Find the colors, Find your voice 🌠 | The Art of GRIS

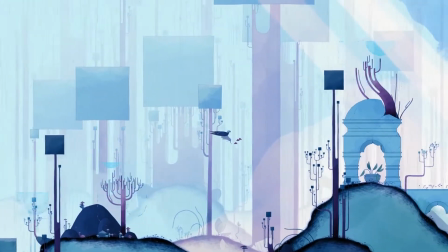[12:26]
The game has five areas, each corresponding to one of the five stages of grief.
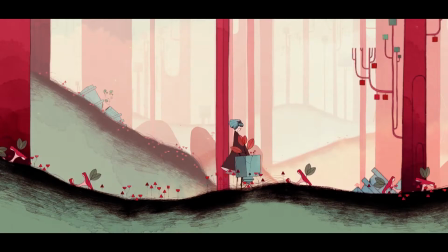[12:31]
Denial, anger, bargaining, depression and acceptance.
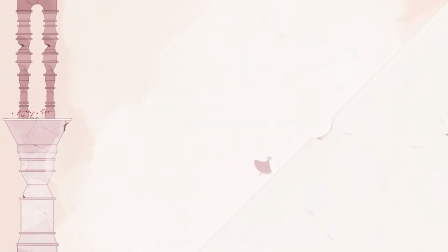[12:36]
To reach these zones, except for the first one, in which you just land and can be considered a tutorial,
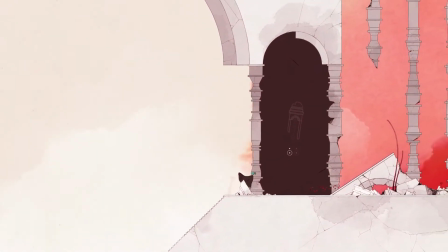[12:43]
you have to go through a castle which acts as a hub.
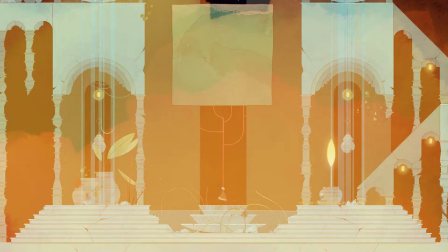[12:46]
Once you come back to that castle, the environment has changed and a new zone is accessible, yet you can't backtrack.
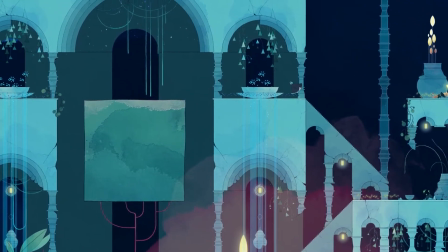[12:53]
Once again, it's metaphorical. Each zone being associated to one of the stages of grief, it's reassuring not to be able to go back.
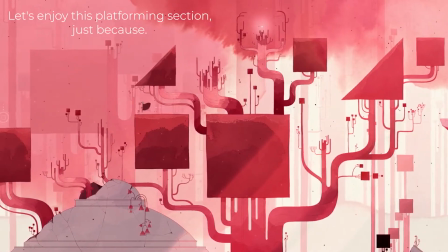[13:02]
Also, there's no way to manually save the game's progress.
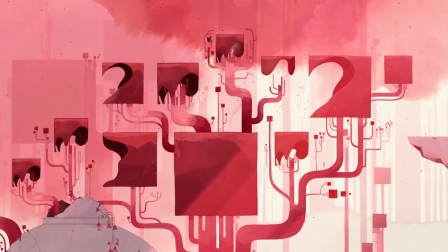[13:05]
It autosaves after you reach a milestone, for instance when you collect a star or a memento, or after achieving an important part of the game.
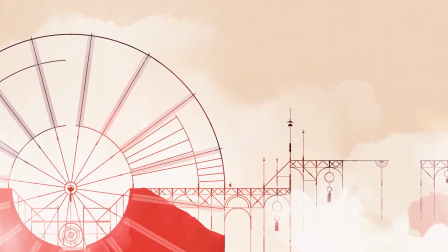[13:13]
It may appear frustrating, but again, it's quite a judicious choice. Unfortunately, there's no way to choose how you progress in such an emotional quest.
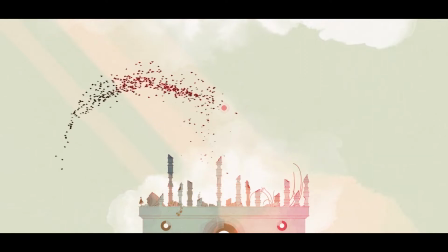[13:22]
You may feel returning to the beginning, yet the game gives us hope, some events are strong enough to prevent us from going back.
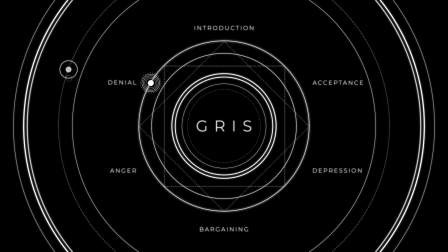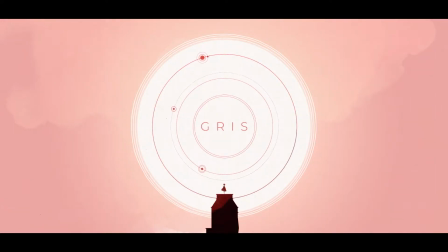[13:37]
At first, it's denial. It's only after this world that the title of the game appears, as if it could no longer be, well, benign.
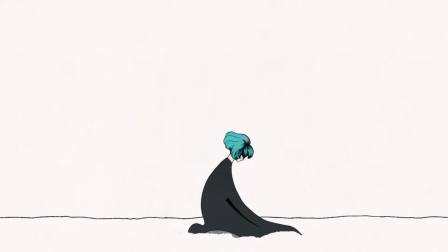[13:47]
The game doesn't start immediately, at least not at the pace you would think.
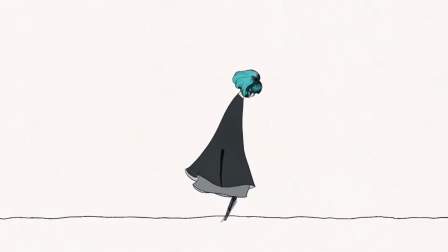[13:52]
After standing up, Kris walks slowly, her eyes, although hidden by her hair, fixed on the ground.
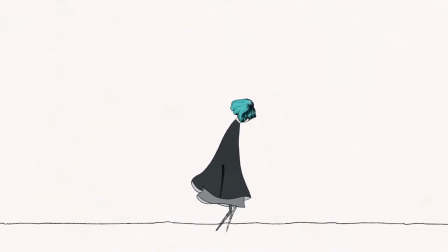[13:59]
Eyes fixed on my thoughts, Victor Hugo would say. The usual controls don't work. If you try to jump, you fall. If you try another button, which you will later use to sing, Kris emits a faint cry that is immediately muffled. It seems that she can't do anything, she has to learn everything again.
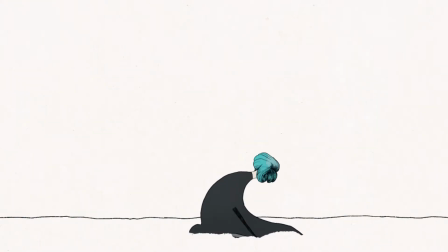[14:17]
It seems like Chris's world has to be completely rebuilt, or rather revealed.
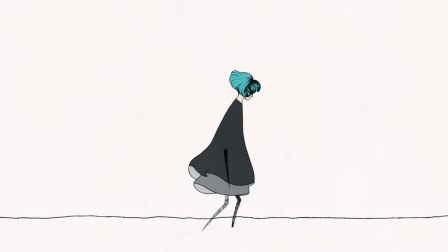[14:23]
The music comes down to soft ambient noises. You can hear the wind blowing and the footsteps of the eponymous character.
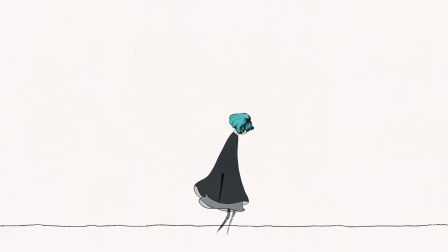[14:30]
On the screen, a mere black hand-drawn line stands for the ground, but the background, completely white, gradually becomes transparent and allows us to see dunes and birds, white as well.
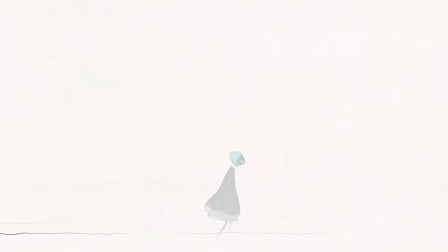[14:42]
Gris is then partially hidden by a smoke screen, an effect that will be used throughout the game.
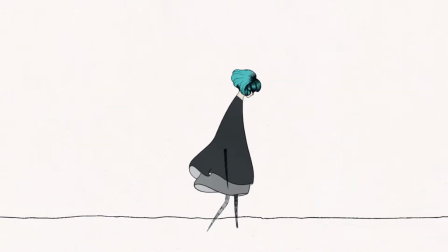[14:48]
While at the very beginning Gris takes up almost the whole screen, which could be a way to show that her sadness obscures everything else, as the white background becomes transparent, the game zooms out, allowing us to see both the heroine and her environment.
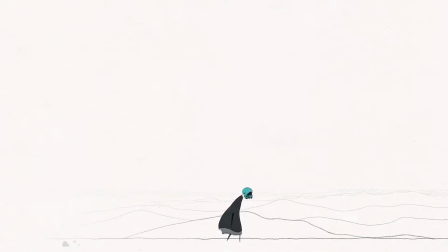[15:03]
It is at this point that Gris changes for the first time. She stands up, looks up to the sky, brings her hand to her face and shakes her head. This acts as an awakening. The music starts and Gris rushes forward. The animation of her movement, although relatively slow, gives a very dynamic and determined impression.
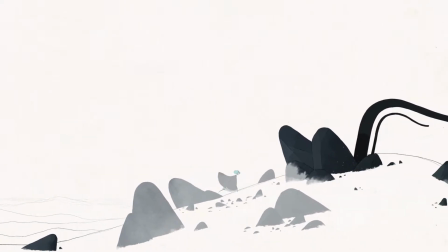[15:23]
Gris is now drawn with little stink limbs, the main part of her sprite being her dress, the key element of her later additional movements.
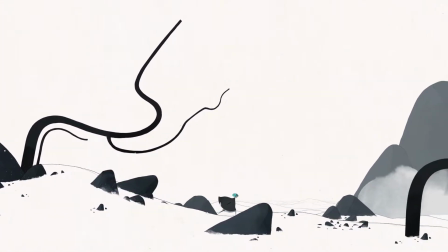[15:31]
This makes her movement perfectly clear. She's running. To be honest, it almost looks like a Naruto run.
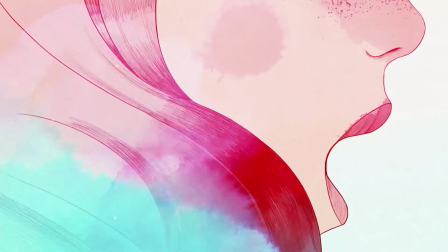[15:38]
There's a crucial point in Gris' music. The whole soundtrack is also a metaphor of Gris' coming back to life, of her finding her voice back.
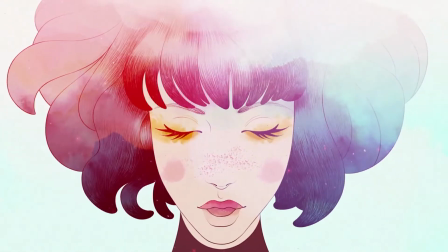[15:47]
In the introduction, the young girl shared a vocal duet with her mother in a very melodic tune before losing this voice.
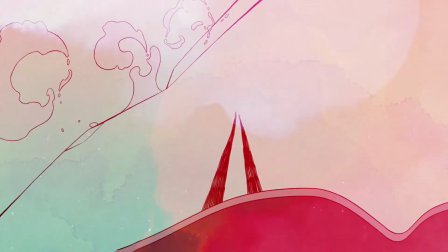[15:55]
Gris' voice is broken as well as the melody, and the point of the game's music will be to recreate this voice, this melody.
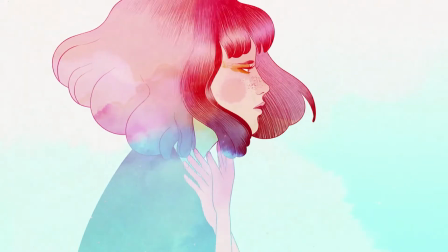[16:02]
That's why the music starts without a theme. The title is well chosen, Debris.
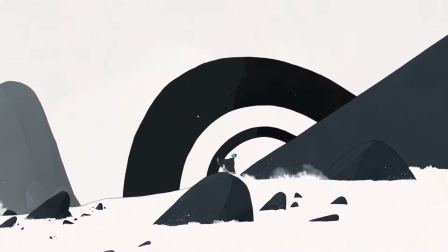[16:08]
And it's true that the setting for this time being is far from enchanting, although it is drawn with great delicacy.
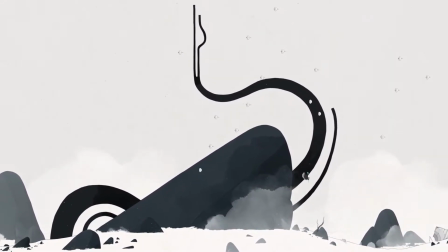[16:15]
Rocks, more organic forms which look like trees, small pebbles that can actually walk, a desolate world but always a clearly metaphorical one.
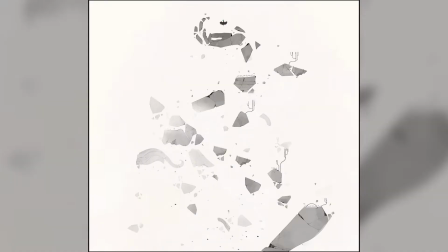[16:25]
Once again, these are graphic elements that will be found throughout the game more and more developed.